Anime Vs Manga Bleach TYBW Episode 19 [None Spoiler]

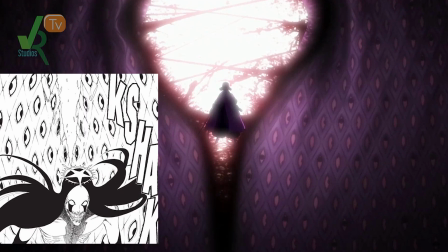(4:05)
Thankfully, Big Brother comes to rescue Rukia and breaks through the fear with his Senbon Zakura. This is where the chapter would end.
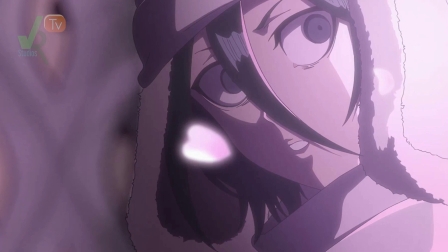(4:11)
Oh yeah, in the manga, when he broke through, he was behind As Nodt, but in the anime, he did it from behind Rukia, which I think hits a little bit harder in that it symbolizes that he's always got her back.
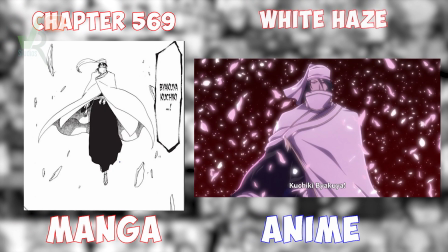(4:20)
This would be the midpoint of the episode as well, give or take. Chapter 569, titled White Haze, begins with Byakuya saving Rukia, breaking through As Nodt's fear.
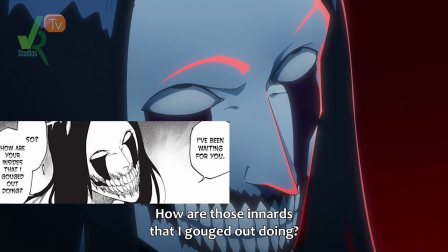(4:29)
As Nodt is super glad to see Byakuya so he can defeat him again, and tries to attack Byakuya, but he isn't having any of it.
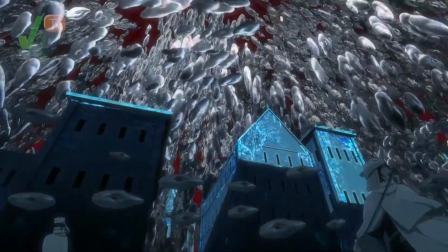(4:35)
Within this particular scene, the studio blended 3D and 2D camera movements very nice.
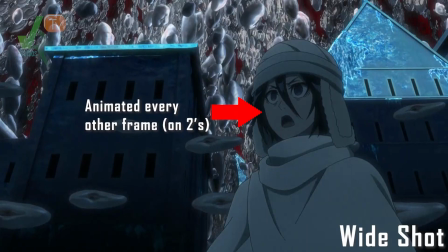(4:40)
For the wider shots, Byakuya and Rukia seems to be on 2s, while the 3D background continues on 1s.
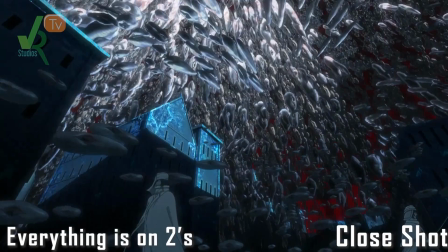(4:45)
But for the closer scenes where we pan closer to Byakuya, we can see that it smooths out the animation and switches him to 2s as well, making it seem very fluid.
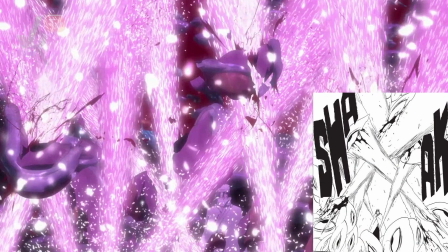(4:54)
He blasts away everything with his Shikai. which is a testament to his newly found strength.
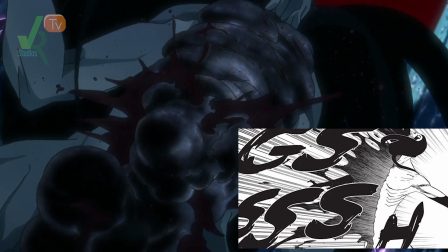(5:00)
This pisses off Asnod to no end, where he literally explodes out his guts in the most disgusting fashion.
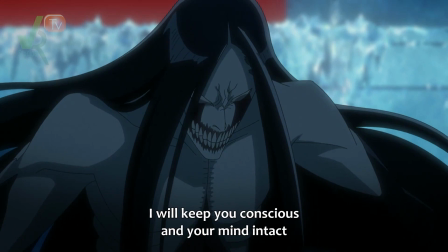(5:05)
And if you were listening to this episode through headphones like me, the audio was so dynamic that I thought I was watching the most disgusting creature in all of existence.
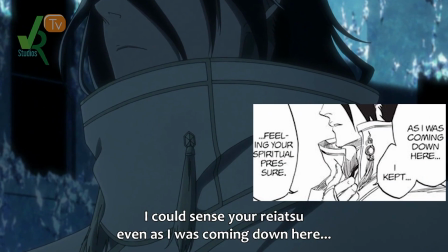(5:13)
The sound design is a chef's kiss of perfection. Byakuya watches him but decides that this isn't his fight and lets Rukia know that she's super strong.
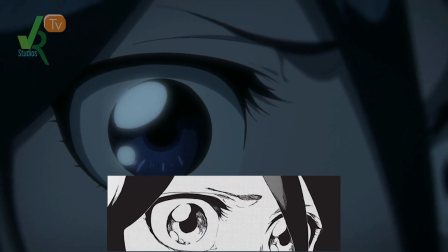(5:21)
These words are the very ones she's sought ever since the beginning of the series for him to acknowledge her strength.
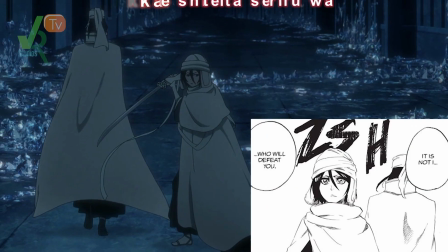(5:26)
This is something precious to her. He walks off and leaves her to it. We skip this panel.
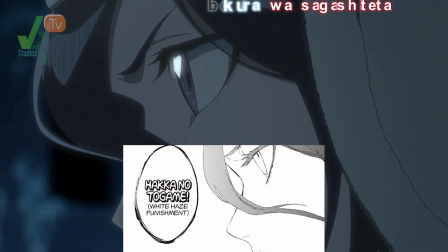(5:31)
She then releases her Bankai in spectacular awe. This is where the chapter would end.
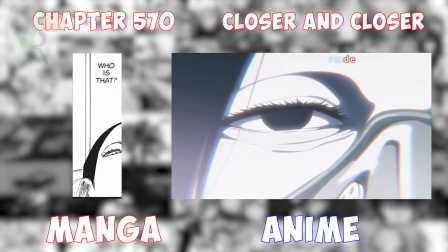(5:36)
The final chapter, number 570, titled Closer and Closer, begins showing Asnod's past.
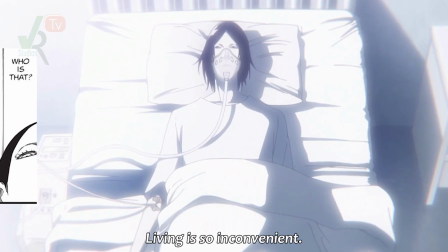(5:43)
But we already saw that earlier in the episode, so we can skip over that to Rukia's Bankai.
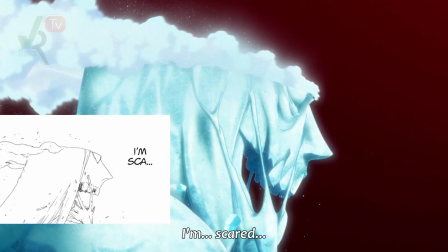(5:47)
Asnod is dead frozen from Rukia's attack, so he crumbles into nothing.
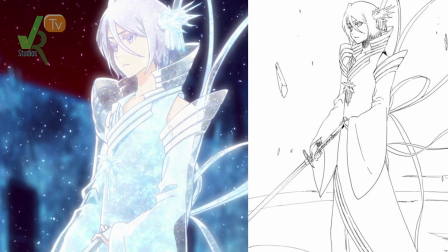(5:51)
Rukia's Bankai form is now revealed, and man, the anime knew exactly how to frame it perfectly.
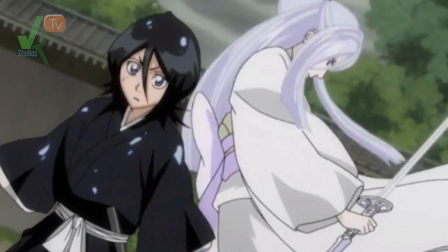(5:57)
You see, back in the filler arcs, primarily the Muramasa section, her sword, Sodeno Shirayuki, gained sentience and escaped from her.
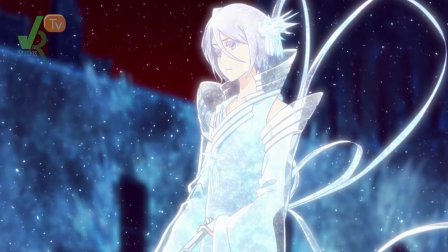(6:05)
She had to fight the sword to regain dominance. This attire that Rukia has on is oddly reminiscent of that.
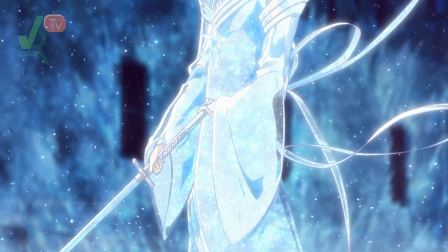(6:11)
The anime goes the extra detail of highlighting the stiff translucence of her suit, showing that it's completely made of ice and she's frozen solid.
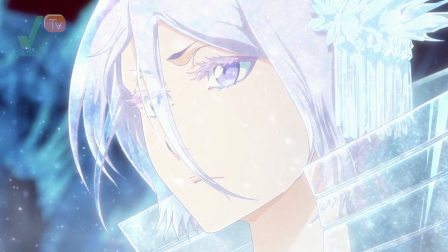(6:19)
Even her eye color changes. On closer examination, her shoulder pads, if that's what you want to call them,
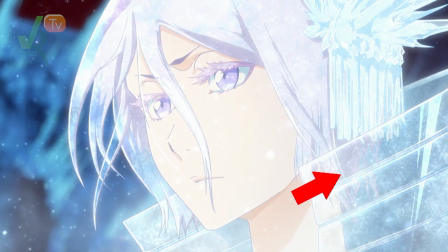(6:25)
you can even see her hair swaying in the breeze through it, as if looking through impure glass, or in this case, ice itself. I have a strong feeling that this is 3D as well, because how could you get that much detail in just a drawing?
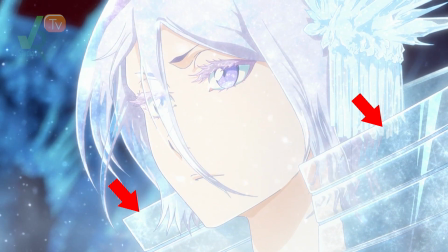(6:38)
And something about it just tells my eye that this is how ice would look, 100%, even when you're looking through it.
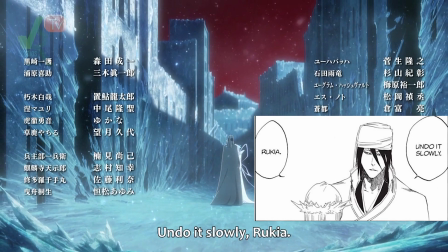(6:44)
Anyways, Byakuya lets her know that her Bankai is very dangerous and she needs to undo it slowly and carefully, else she would die.
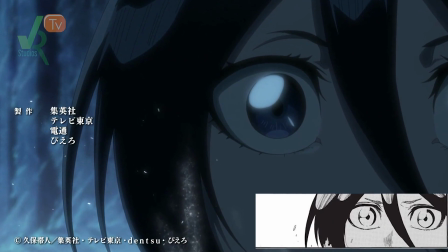(6:51)
It seems that he grabbed her hand right in time as it was breaking apart. She does this and so they both head off and try to protect the Soul Society, now as equals.
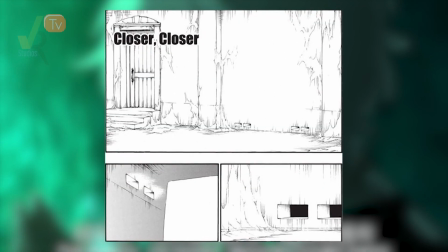(6:59)
Now we get to the Isane scene. We do skip these panels, which are just establishing shots.
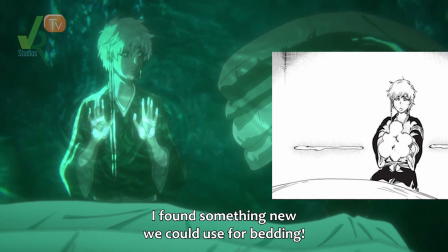(7:03)
She is hiding, healing these two captains injured by Superstar. Yachiru pops up with some beddings.
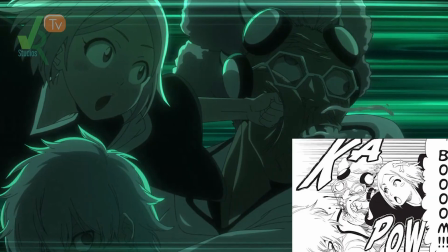(7:09)
We skip this panel. A Stern Ritter appears out of nowhere, but Yachiru socks it to him right in the face, only to be struck right back.
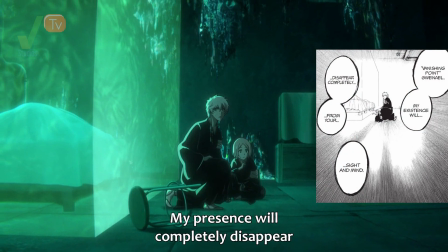(7:17)
But before we get to see any more, this would be the end of the chapter and also the end of the episode.
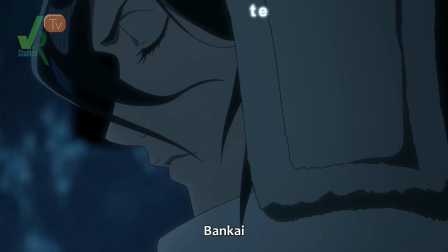(7:22)
Phew, that was fun. I forgot how fun it was to make these. Anyways, a wonderful episode.
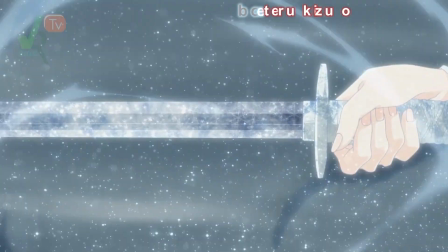(7:26)
Really loved Rukia's Bankai. It was definitely the highlight of all of this. But let's get to the numbers and see what was adapted.
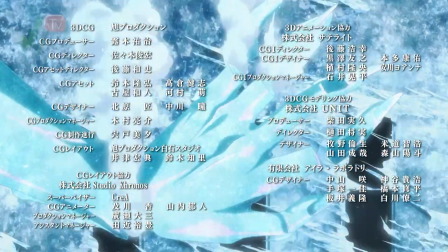(7:32)
And remember, I'll only be counting chapters 566 to 570.
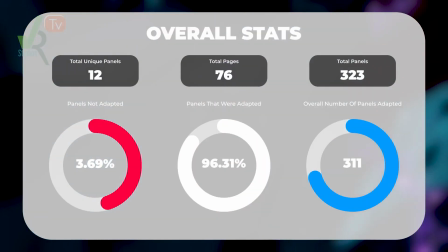(7:35)
Bleach, The Thousand Year Blood War, episode 19 titled White Haze, covered 5 manga chapters.
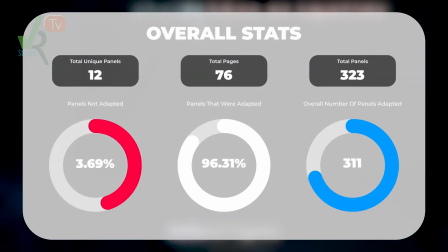(7:42)
Each chapter would have an average of 15 pages, adding up to 76.
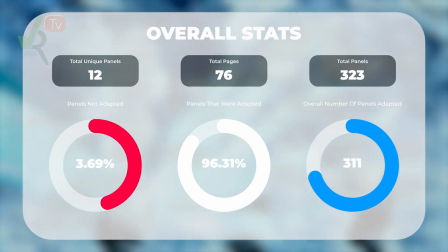(7:46)
Each page would have an average of 64 panels, adding up to 323, with 12 of those being unique or not adapted.
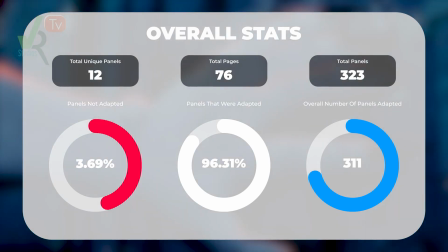(7:54)
This means that only 311 panels were adapted, meaning out of all 5 chapters, 96.31% was covered.
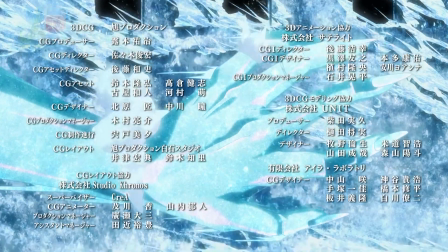(8:02)
I'm back, baby, and yes, I'll be covering the rest of Bleach Core 2, and then jump right into Demon Slayer, so stay tuned.
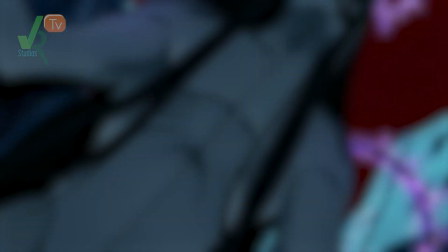(8:09)
I'll be keeping this one short though. Leave a like, comment, and subscribe. I've been your host, Kyle.